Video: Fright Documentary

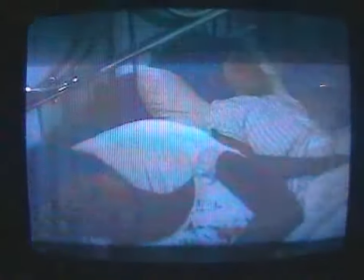In this scene from The Poltergeist, the only sounds are the static from the TV and slowly building music.
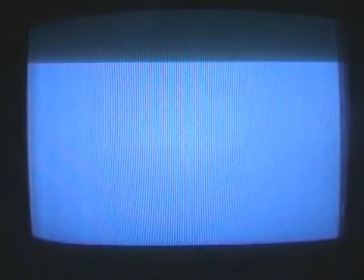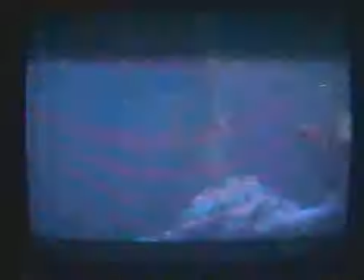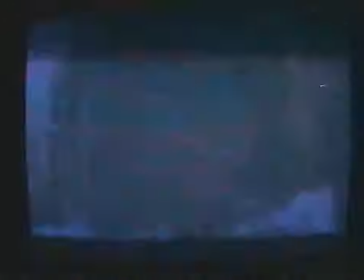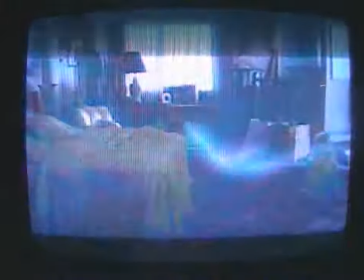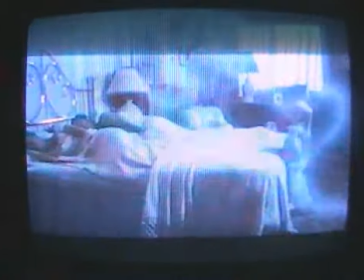But as the voices become clear in the static, and the music slowly speeds up,
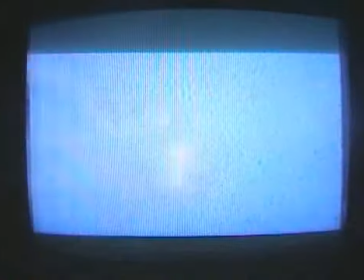the suspense builds until the spirit emerges from the TV screen to wake the family.
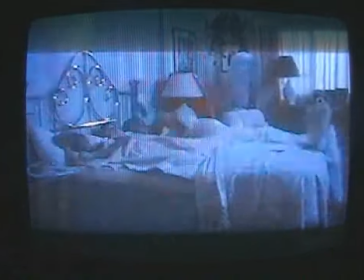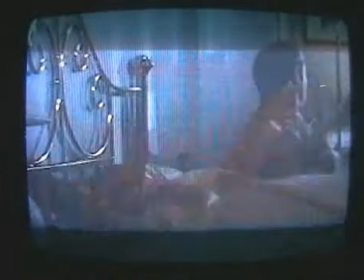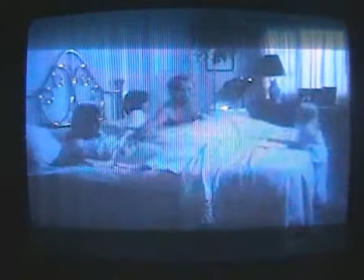Then those two simple words.
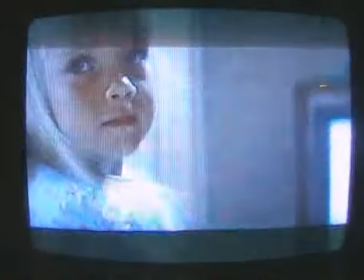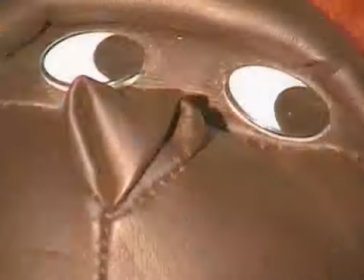Oh, gets him every time. Lastly, are camera angles.
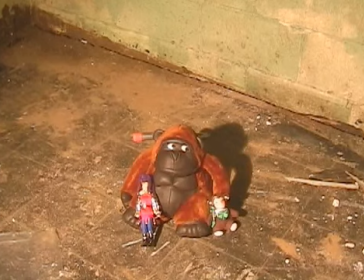By placing the camera high above the subject, it creates the illusion of the object being much smaller than it actually is.
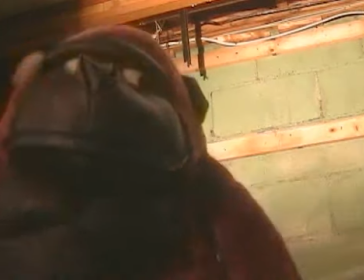By placing the camera below the subject, the illusion now changes to make the subject seem huge.
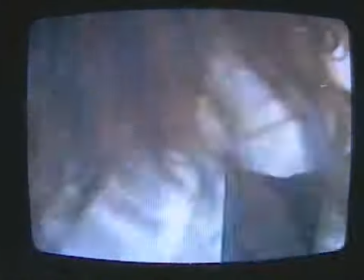This scene from The Exorcist illustrates this point perfectly.
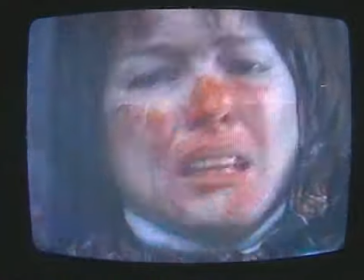The camera is placed low below the dresser, making it seem huge and stand out from the background,
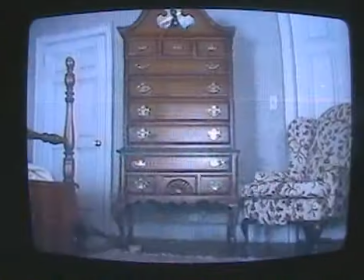while at the same time the camera is placed high above the woman, making her seem more vulnerable and weak,
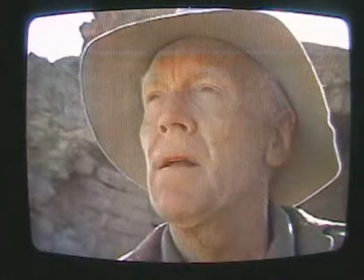thus creating more suspense. Another technique is the vertigo technique, coined by Alfred Hitchcock in the movie Vertigo. Thanks, Ahmad. This is accomplished by simultaneously moving towards your subject while zooming out from them
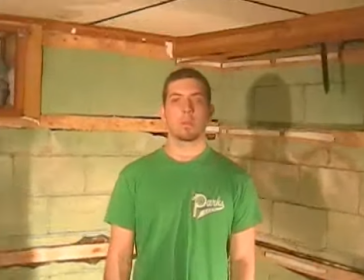and keeping only them in focus.
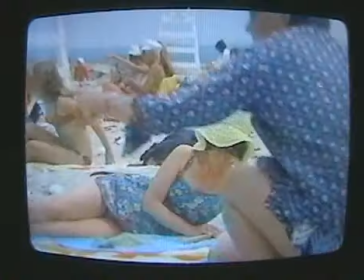This is a tricky shot and requires a lot of practice, but as in Jaws, when the main character realizes the shark is in the water,
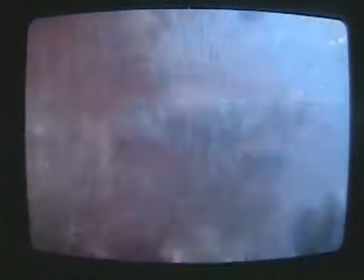they use this vertigo shot, making him seem to explode from the background.
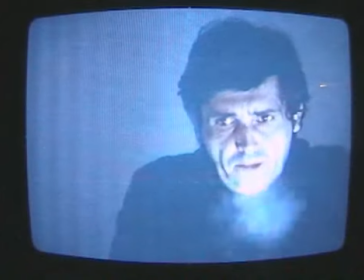These are just some of the techniques used by Hollywood and others to create suspense, fear, and anxiety in their audience.
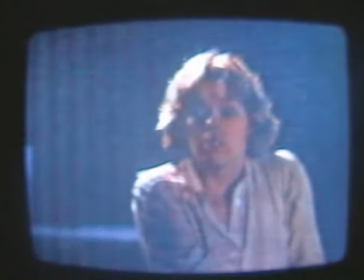With all these simple elements set in place, filmmakers still manage to frighten the masses.
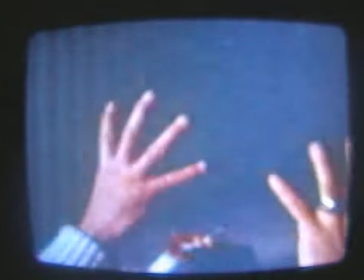Because you never know what's around the next corner.